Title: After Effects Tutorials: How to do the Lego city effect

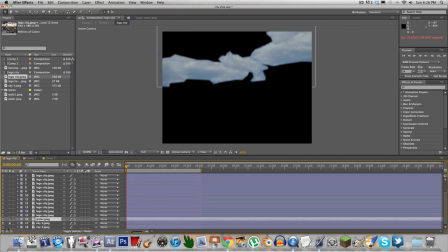for the clouds, they're separately masked.
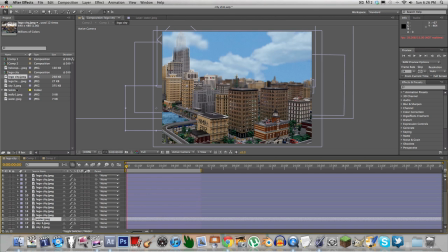I'll show you the original. Sorry if all the background noise.
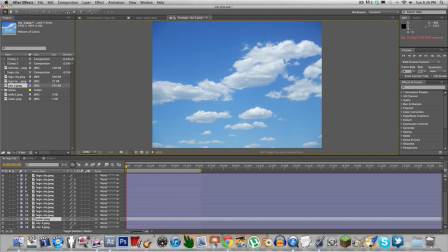My brother's going to basketball. So for the sky, I had this picture.
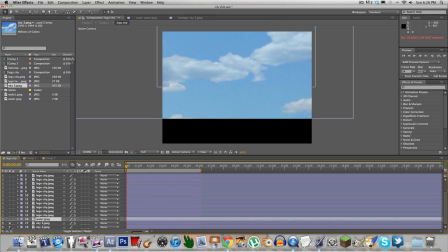I masked out the clouds, oops, and then this.
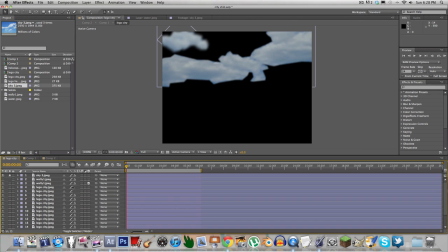So I masked out these clouds, these, and then this one up top, and turned down the opacity in the mask to give it more of a transparent look, you know, how clouds actually look like.
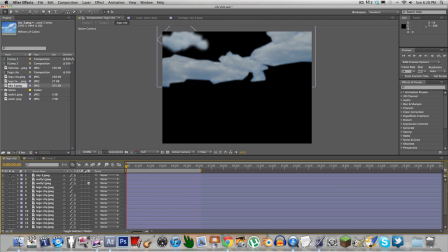And so
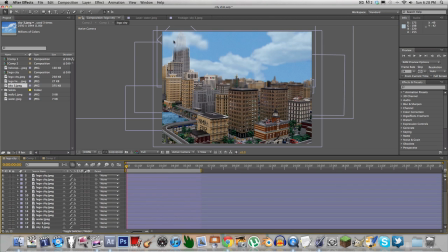when I put it over the building, in front of the building, it kind of gave it a more realistic effect. Same with this, like the original picture, I mean it's like an actual picture, you know.
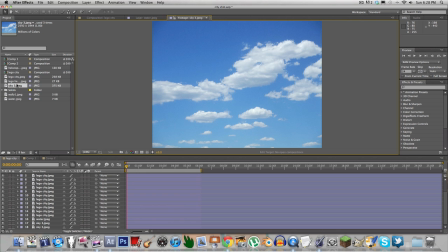It's an actual picture, but I just think it gave it a cooler effect to do that.
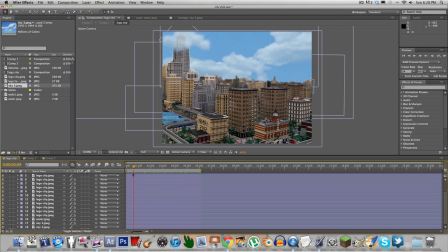So that's basically all I did, and then I created a new composition.
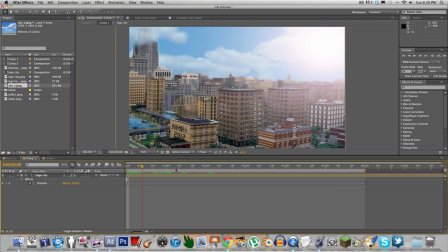I added a lens flare. I added some wiggle motion. It's a wiggle effect. Gives it a handheld camera look, and I slowly panned,
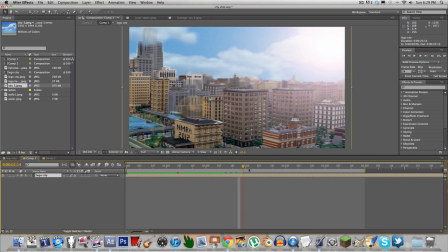as you can see right here, it pans from left to right. So that's basically how I did this. It'll take a while, but it's really a easy effect to do.
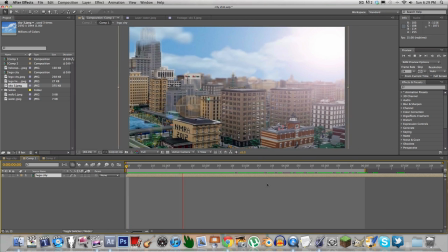And then when it's finally done, you get something that looks like this. And I wasn't working with the most high quality picture, but you know, it works and it looks cool.
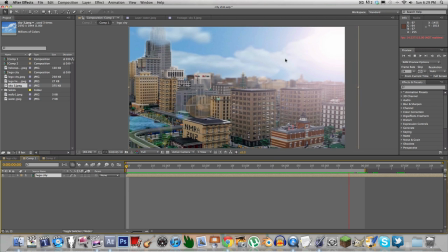Alright guys, I'll see you in the next video. Stay tuned, November 30th. The Exterminator episode 1 will be out. And I am thinking about having some sort of,
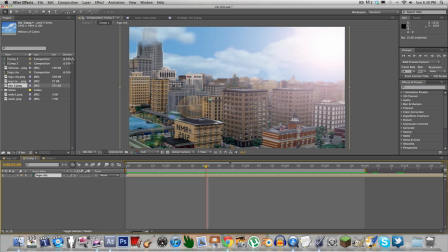maybe like a Google Hangout thing or a live stream up until the premiere of my video. Which, I don't know. Hoping to have at least 100 subscribers by then.
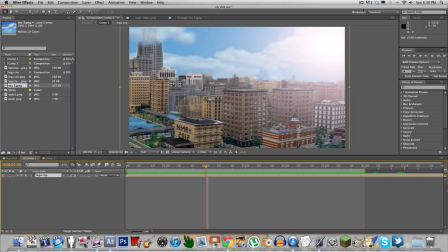I have 79, I believe. Okay, wait. Okay, sorry guys, it's been pretty loud. But everybody's out of the house now. You might hear my dog bark in the background, but okay.
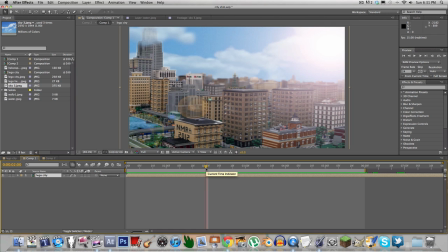So I was thinking about doing some sort of live stream up until the premiere of my video. I think that'd be cool. I don't know, tell me if you in the comments if you think that'd be cool and if you would even watch that. But what I was saying, I don't know if you could hear that, but someone else.
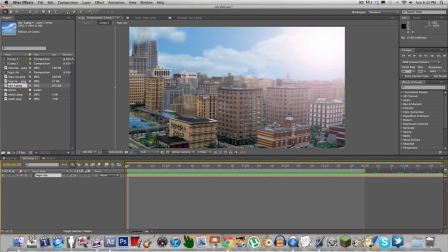Okay, I have 79 subscribers. Last night I had 72, so it's grown pretty fast, and that's good. I hope I'll stay that way. Yeah, so thanks for watching this, guys.
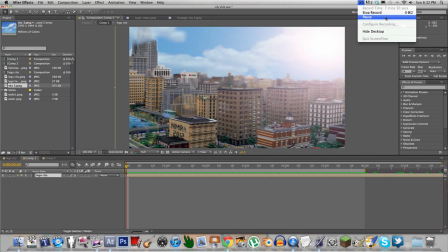It was a quick little video, and I'll see you in the next one. All right, bye.